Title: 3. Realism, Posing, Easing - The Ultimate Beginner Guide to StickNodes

I want to make the stickman throw a punch, however it's not in the suitable dynamic pose.
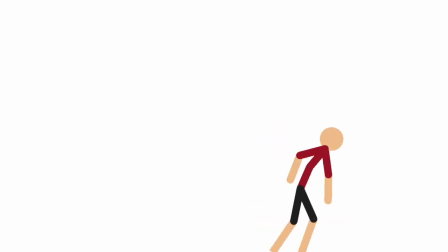4:17 Then we see that barely any easing was added and the figure moved too much, just for a light punch. A good example looks like this. The figure is portraying a dynamic pose in every frame.
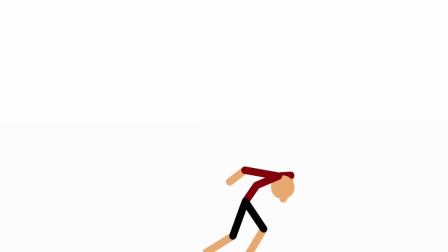4:29 There are more frames in order to bring easing into the animation, and the stick figure stays relatively in the same position. Just a reminder that physics and logic are mostly applicable to animation.
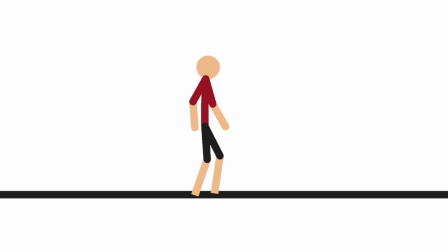4:40 Like, you wouldn't slow out once a stick figure is about to land. You would, however, use slow out once a stick figure lands. I also want you to be mindful of weight, gravity, and reactions.
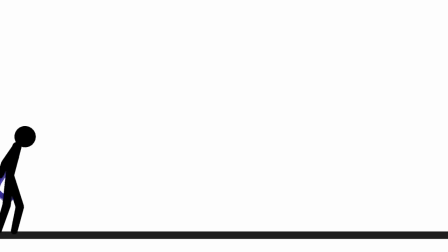4:52 A person holding a heavy object would have to put effort to maneuver and have slower movements.
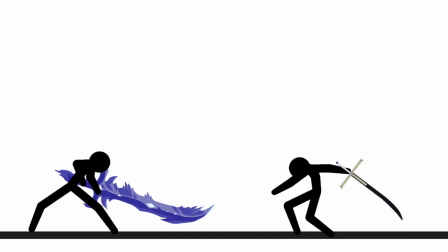4:58 Meanwhile, a person with a lighter object would move more freely and quicker. Here are our key takeaways for lesson 3.
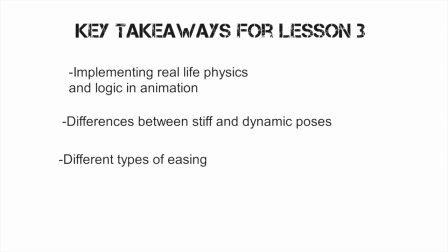5:06 We don't have much here. So we have implementing real-life physics and logic in animation, differences between stiff and dynamic poses, and different types of easing.
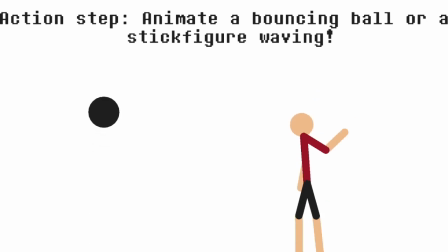5:18 So your action step today is to animate a bouncing ball or a stick figure waving. I cannot stress enough how important this lesson is because it's not only applicable to StickNodes, it's applicable in any animation software.